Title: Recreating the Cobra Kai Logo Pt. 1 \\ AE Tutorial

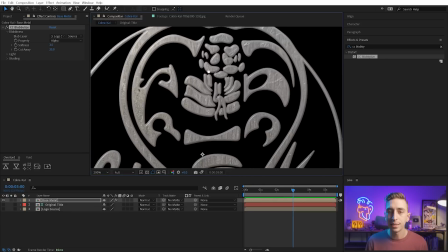Let me turn my transparency grid off so we can see that clearly. But basically that softness is just going to make it softer and more blobby.
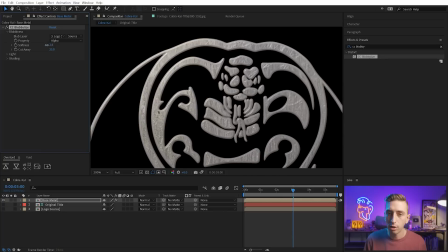We don't wanna push it to this kind of liquid metal look. We wanna back it off so that we're just getting kind of a contoured edge that we can use the lighting effects from this effect to kind of define this metal object.
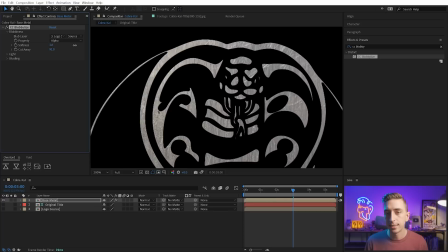Now there is this other property, cutaway, which is basically a simple choker. It'll bring the edges of the alpha in.
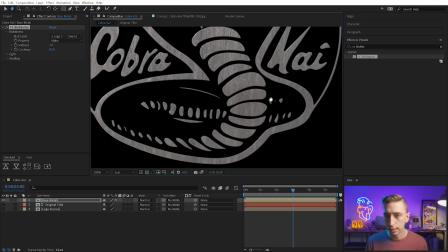I don't want to accidentally cut off anything since there are a lot of little details here. You can see that I'm losing some of that with the cutaway.
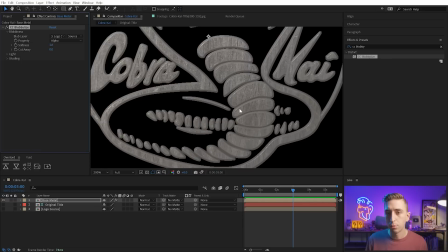So I'm just going to turn that all the way down to 0, which is making some of these shapes blob into each other, but we can correct that by using a track matte.
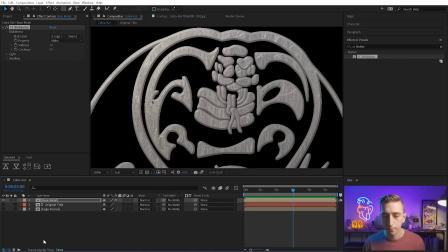So I'm going to come to my track matte column, which if you don't see that should be under this switch right here. And I'll grab the track matte pick whip for that layer and drag it to the logo source. source.
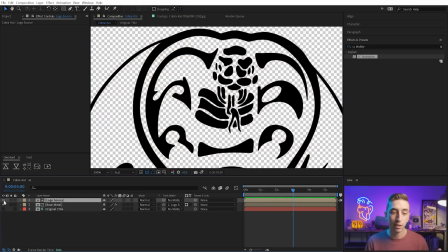So now the alpha channel for this logo source layer is not only defining the effects contours, but also the actual alpha channel of the final result of that layer.
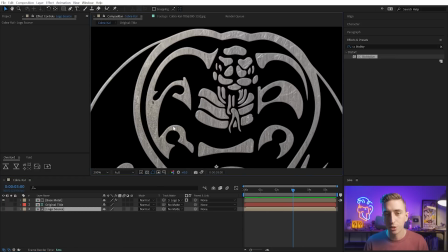And this way we can maintain the original shape of that logo. By the way, my brother Aaron and his friend Dan are both designers, and they happen to have their own YouTube channel where they talk about movies and entertainment. So if you like Cobra Kai, then you probably are like me and enjoy watching movies and TV.
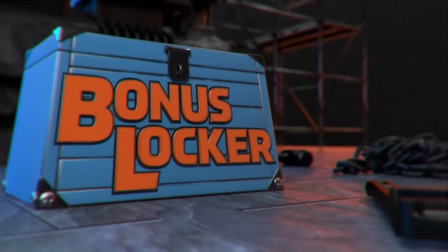So definitely go check out Bonus Locker and leave a comment on one of their videos telling them that Aaron's little brother Jake sent you.
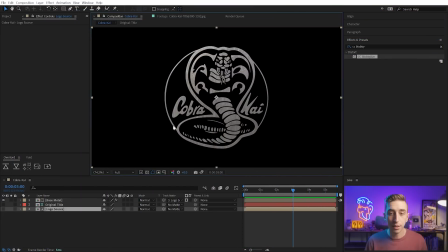All right, so we've already got something that kind of looks like a metal texture, but I wanna adjust the lighting because if we bring up that original title again, it looks like it's being lit from above,
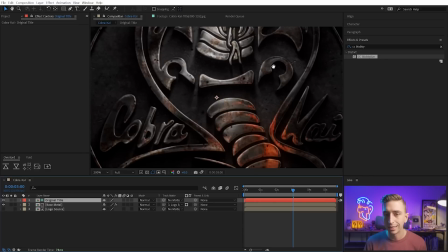right? All of the light is kind of coming from here. It's not coming from the side or anything. Any of the little glints and highlights that we're seeing are on the top edge of each one of these contours.
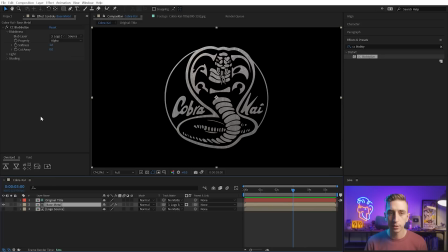So I wanna recreate that with CC Blobulize. So let's go into the light settings and modify some of this stuff. First of all, the light direction is at -45. That's this kind of diagonal from the top left direction.
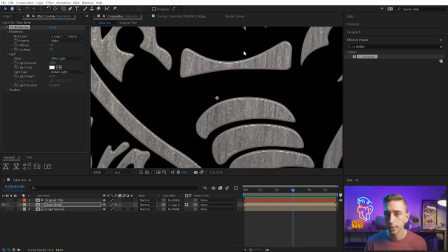As I move this around, it's going to shift the highlights. And you can see that if I zoom in a little bit more clearly.
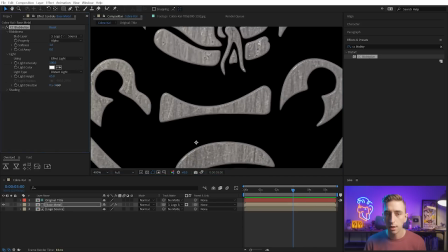So it was at -45, so it's coming from over here. As I shift it around, you can see how that's shifting the highlights. I want this to basically come from directly above, so I'm gonna set it to a light direction of 0 degrees.
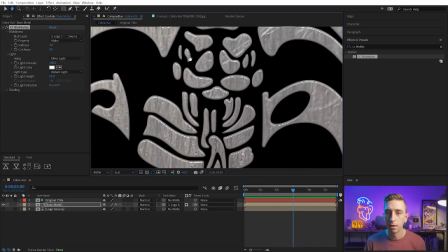And now that highlight is coming in on the top edge of each one of these contours.
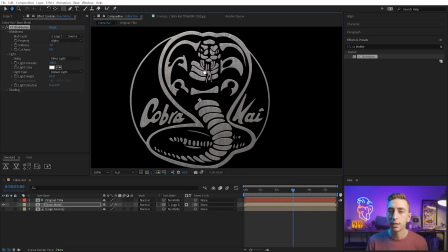Then I want to go to the light height. Right now, it's basically simulating a light that's kind of close to the camera shining towards the logo. But if I change that light height from 65 down towards 0, it's almost like it's pushing the light forward towards this virtual wall that we're building this metal object on.
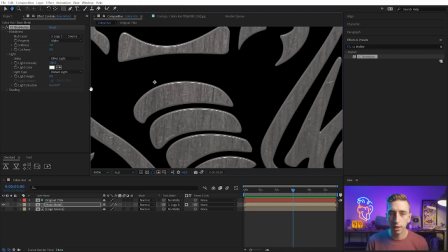So again, let me zoom in to show you what that did.
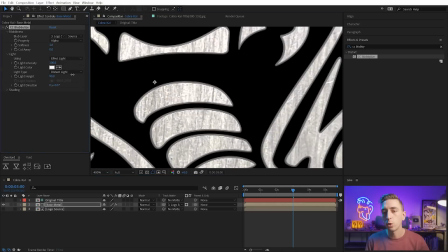If I pull this back out to around 65 where it was, the face of the logo gets brighter and that highlight is closer to the face of the object as well.
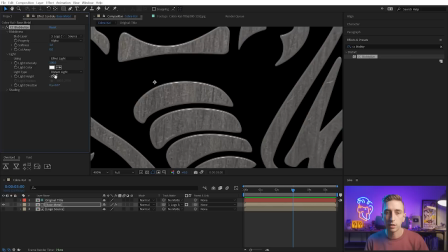But if I push it further back, it's going to get dimmer on the surface and it's gonna move that highlight closer to the top of the contour.
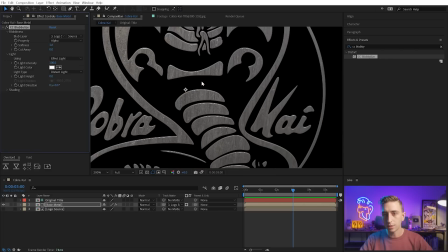So I wanna put that all the way to 0. So we're just getting this nice little highlight on the edge of everything.
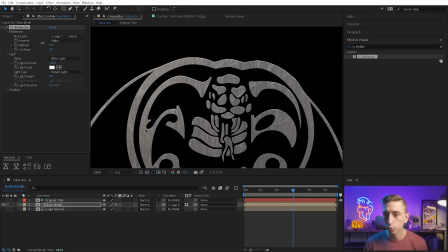And now I can play with the softness to make that contour bigger or smaller. This is something we can always come back to and adjust. But I think just a nice subtle contoured edge is gonna work just fine. All right, let's close up the blobbiness in the light and go into the shading.
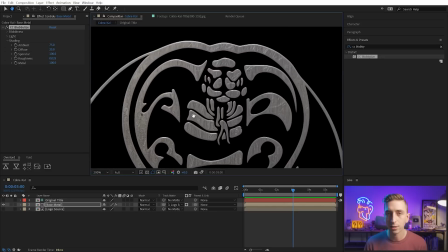And this is where we can control how the light is actually affecting the appearance of this object.
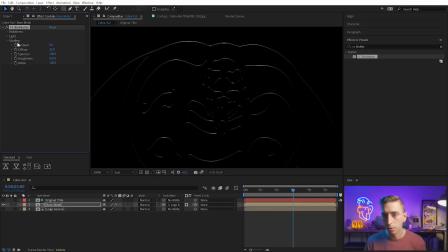So if I turn the ambient all the way down, we're not gonna have any ambient room light now. We're basically just left with what's being produced by that effect light, that virtual light that's giving us these highlights.
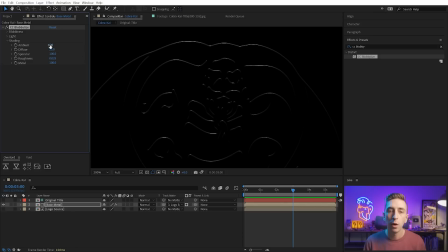Because I pushed it all the way to the wall, we don't get any of that surface light. So we can use ambient as a way to kind of bring some of that surface light back in.
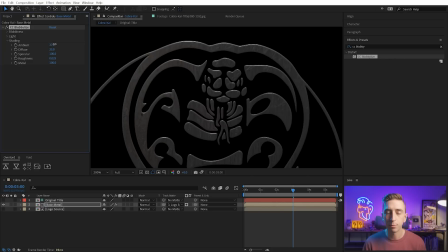So I'll keep that in mind as I'm compositing all of these layers together. If I need to bring the brightness of that surface up, I can use the ambient to do it. I could also turn down the brightness of that highlight. It is a little bright, so I could grab the specular and just back it off a little bit. And the diffuse can also affect that as well.
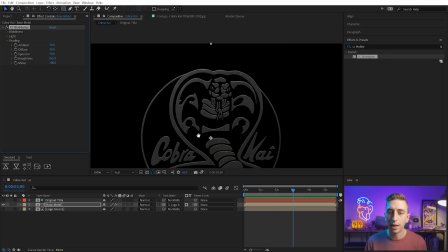So those three properties are the main ones that I'm gonna be dealing with for dialing in the brightness of that surface texture for the metal. But if we take a look at the original title, really the thing that sells this being a shiny metal object is the reflections.
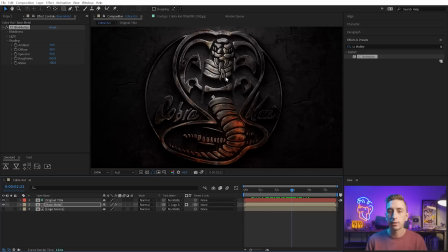All of these dynamic lights, not only those white lights, but also the flames in the object are defining the contours and shape of this object. Right now, we just kind of have a flat metal object that looks very artificial. The reflections are what are gonna bring it to life.
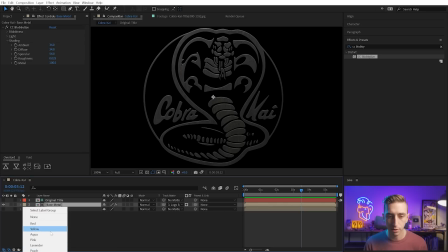So I'm gonna go ahead and change the label color for this base material. Why don't we make it, I don't know, let's say fuchsia.
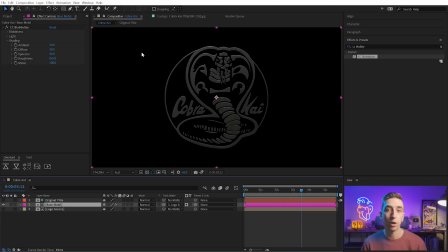To make those reflections, I'm actually just going to draw a few rectangles that are pure white. So I'm gonna grab my rectangle tool, make sure the fill is set to solid white, and I'll just draw a rectangle in my comp.
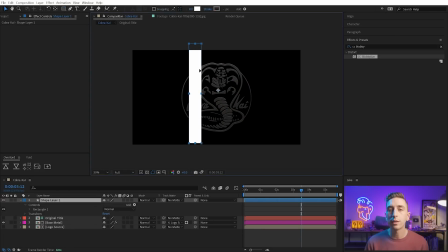And I might need to zoom out here so I can see it better. But I don't know what this is going to look like until we actually put it into a reflection. So I'm not gonna worry too much about the placement. I'm just gonna move my anchor point up here so that I can kind of rotate it around because I think that was an angled light that was coming off of the original title.
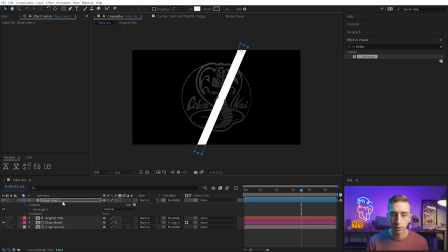But I'll just place this here and I'm going to pre-compose it. So again, Control-Shift-C to pre-compose. I'll call this reflections and click OK. We'll also make that fuchsia, and I'll move that just above the base material. Now I want to copy this CC Blobulize effect over to the reflections layer so
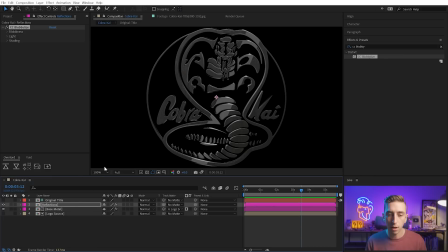that all of the same contours and properties of the base material are now applied to the reflection. And without even changing anything, you can already see how much more reflective that single beam made this object look. If I grab the offset effect and I apply it just before CC Blobulize, this will allow me to shift the contents of the layer prior to that effect.
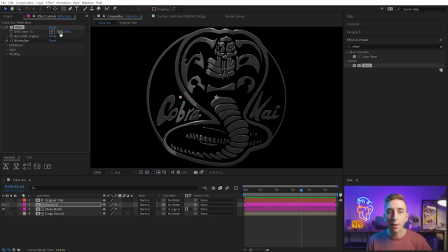And you can see just how realistic all of these contours light up as this light is being shifted around this surface of this object. And that's why CC Blobulize is perfect for this project. Now I do need to modify some things. I need to go into the shading. We don't need any of this moody lighting for the actual light reflection.
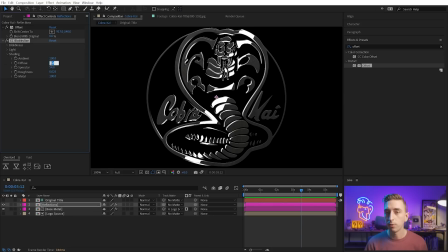So I'm gonna turn the ambient all the way back up to 100. We'll turn the diffuse down to 0 and the specular down to 0 as well. I want this layer to just serve as that one reflection. If I solo the layer, you can see what it looks like.
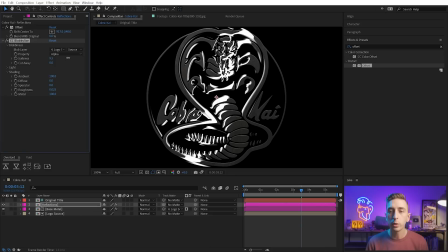But if we go into the blobbiness and change the softness, we can really define a little bit more depth to this object and making it seem like it has more of a curved surface on that face of the material.
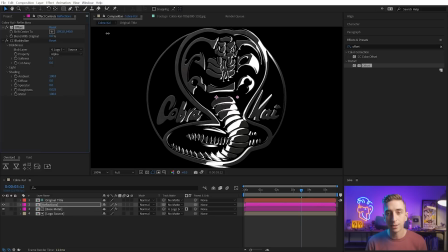And again, shifting the center using that offset effect really makes this look like a reflective object. Now, this is obviously way too intense and it's pure white, so we have a little bit of a ways to go. But before we do anything, I need to actually make that a track matte of the logo source as well.
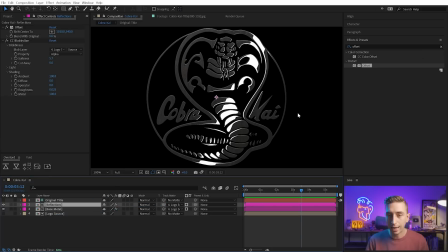So let's grab that logo source, track matte, so we don't get all of that extra shininess that's going off the edges of that layer. But because this is still pure white, it's not looking all that realistic. What we can actually do is mix in the original base metal texture to that reflection to make certain areas of the texture appear more reflective than others.
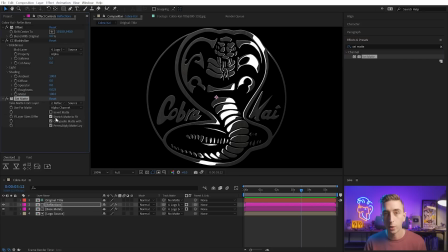And we're going to do that with a set matte effect. And the reason I'm doing it this way is because we just used the track matte to base off of the logo source. So I can't use it to act as a luma matte for that base metal texture. Instead, I'll just use the set matte effect.
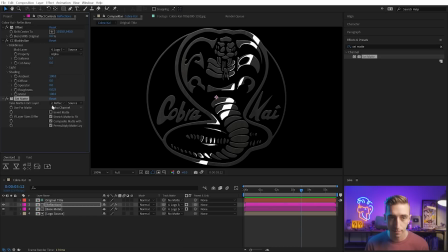Since everything is the size of my comp, this is gonna work just fine. So I'm gonna take the matte layer from the base metal. I can actually leave it as the source. I don't need the effects and masks because that would take this version of the logo into account.
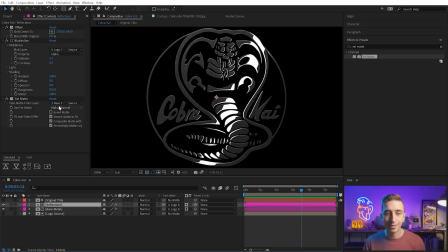Instead, I just want that metal texture. And then I just need to make sure that I set this use matte forward property from alpha channel to the lightness.
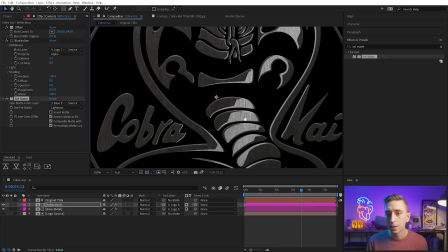So it's looking at the lightness of the pixels, and even at its default settings, you can now see that texture is shining through.
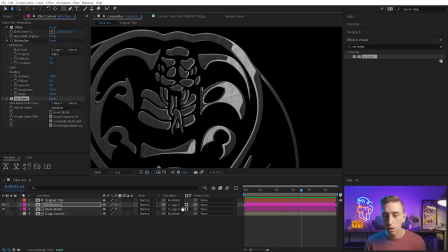Now I do want to change the blend mode of the reflections to add so that it actually brightens up those pixels. But now that I have that set matte effect, it's going from pure white to this textured version of that reflection. And if I collapse up these layers, I can make that even more dramatic if I bring out a levels effect and I crush the alpha.
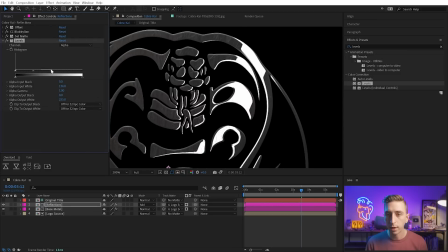I'll go to the alpha channel and I'll bring up some of that brightness, or I can bring down some of those darks. As I do this, I can really dial in how reflective that metal texture is.
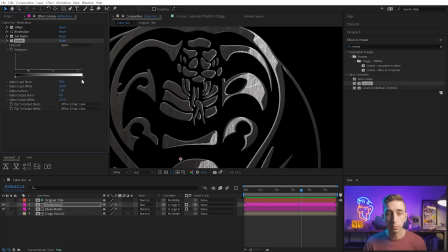I can even use the output black and output white to brighten everything up or dim it down a little bit.
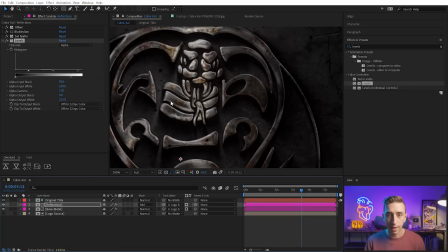Remember, the original logo is very dim and that reflection is not super white.